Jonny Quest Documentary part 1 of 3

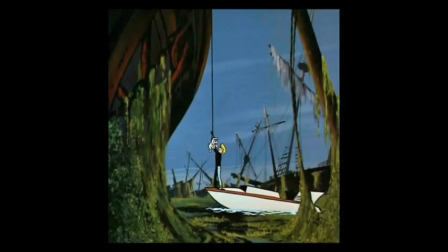[19:52] Okay, Jonny, let's bring Bandit aboard. Coming up, one plump pup.
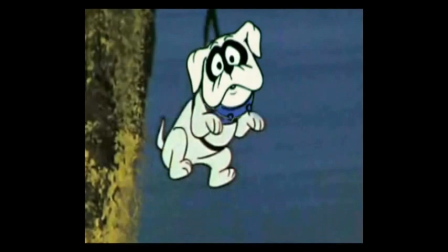[19:57]
Joe Barbera and Doug Wildy talked about a much more exotic pet for young Jonny Quest than a small bulldog named Bandit.
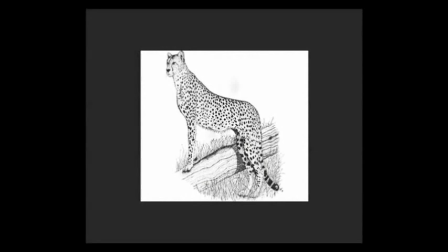[20:07]
Doug wanted a white cheetah and or a monkey to make up the animal contingent of Quest File 037.
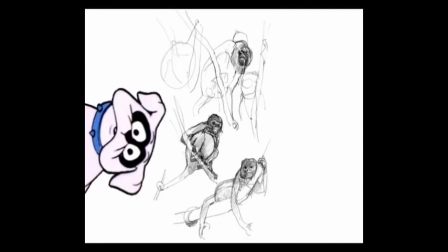[20:14]
He liked the monkey idea especially because of the story possibilities, namely what a monkey could do that a dog could not.
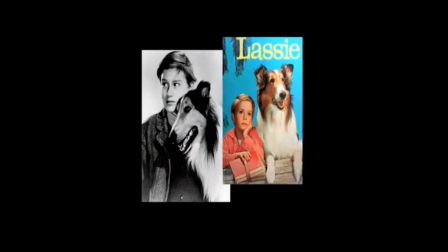[20:23]
Doug also felt that with years and years of Lassie, a boy and his dog had been done enough. But this was not his real objection to Bandit. Wildy never liked that Quest or other dramatic animation shows were referred to as cartoons.
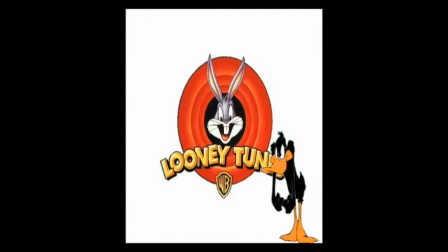[20:36]
And he never called Jonny Quest that. When he thought of cartoons, he said he thought of Bugs Bunny.
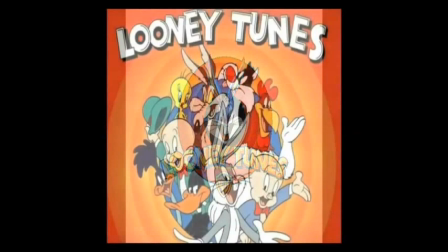[20:42] You're despicable.
And not in a negative way. He said these were cartoons loved the world over, and that he truly respected and appreciated them.
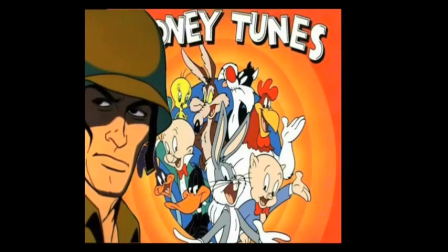[20:50]
These were pure cartoons, he said in one interview, and he believed that the cartoon world had no place in the non-cartoon universe he was being asked to create for Jonny Quest.
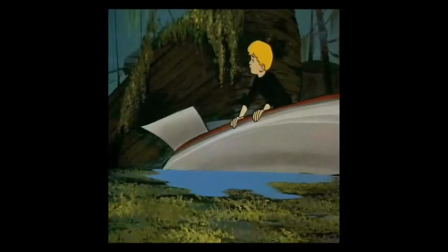[21:00] There's Bandit! Come on, Bandit! Jump!
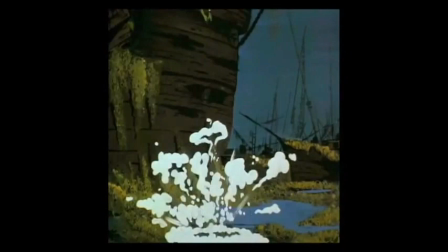[21:05] Jump!
Which is why in the case of Bandit, Doug's biggest objection was that he was obviously a cartoon dog in an otherwise realistic and dramatic world. In fact, Doug says his reaction was rather volatile about having to make Jonny's pet not just a dog,
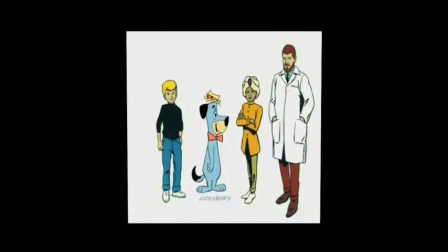[21:22]
but a dog who was more Huckleberry Hound than Jonny Quest. In one interview, Wildy said that Bandit might have actually been the suggestion of a toy company in order to get a saleable stuffed animal.
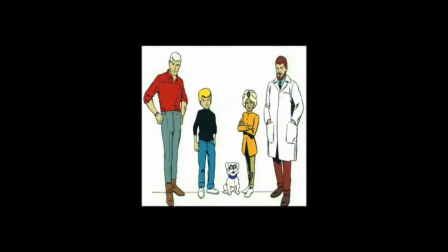[21:40]
A man named Dick Bickenbach designed Bandit, making him the only character in the Quest cast that Wildy did not create.
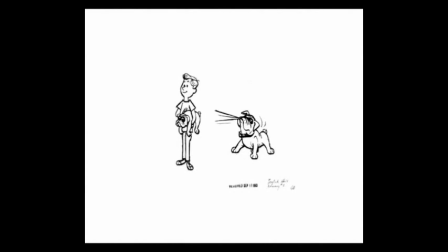[21:48]
Bickenbach was what Wildy called a Flintstone kind of designer, and while Doug thought he did a good job with the canine,
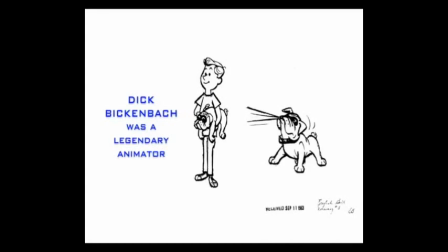[21:55]
the bedrock influence in Bandit's look and mannerisms is more than evident.
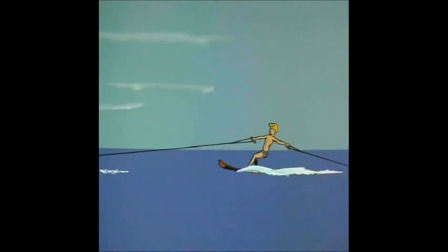[21:59]
For Hanna-Barbera, it was creating a balance between the promised documentary reality style of the show.
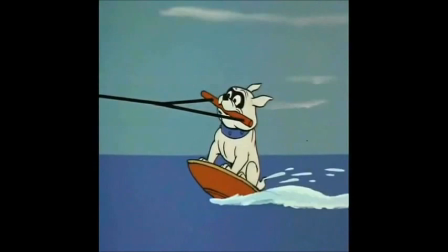[22:05] How you doing, Bandit?
And what they were now calling creative adventure.
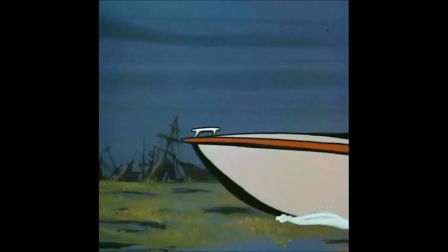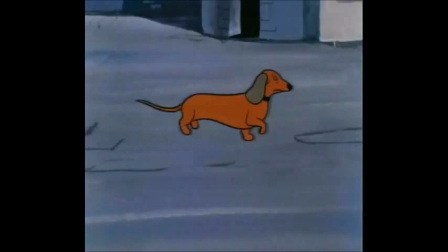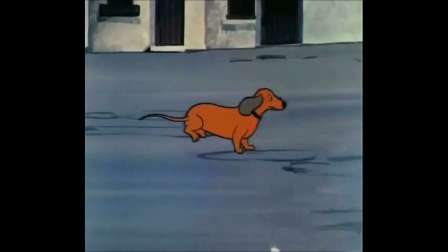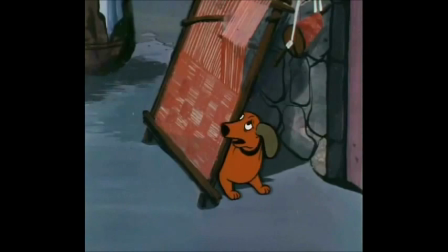Oh!
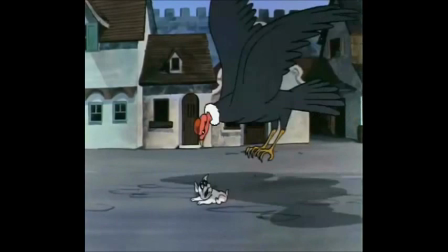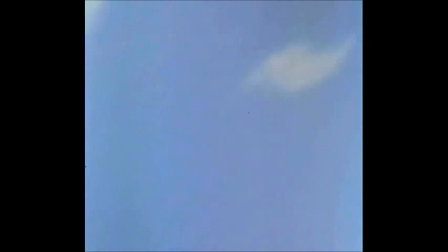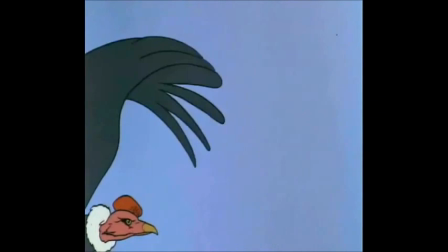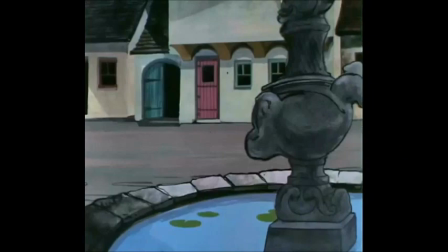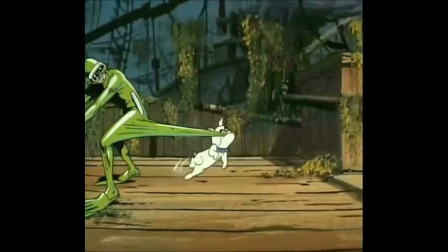[23:11]
tried to keep Bandit working as at least comedy relief, so he would feel like less of a prop.
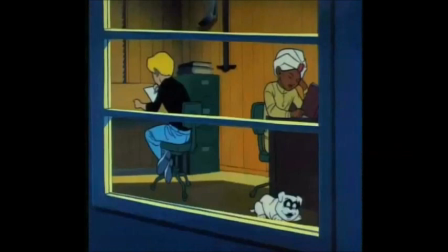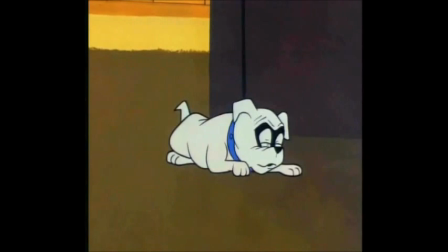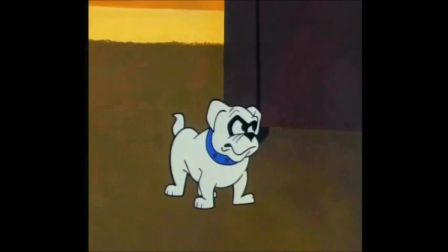[23:31]
Comedy relief was probably a good thing in Jonny Quest,
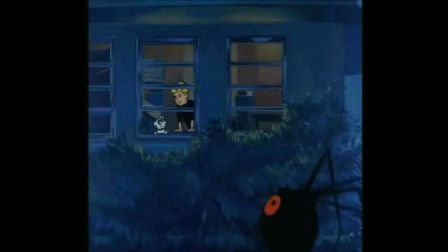[23:34]
if nothing else to spare its core audience of 8-year-olds from having too many nightmares about abominable snowmen or robot spiders.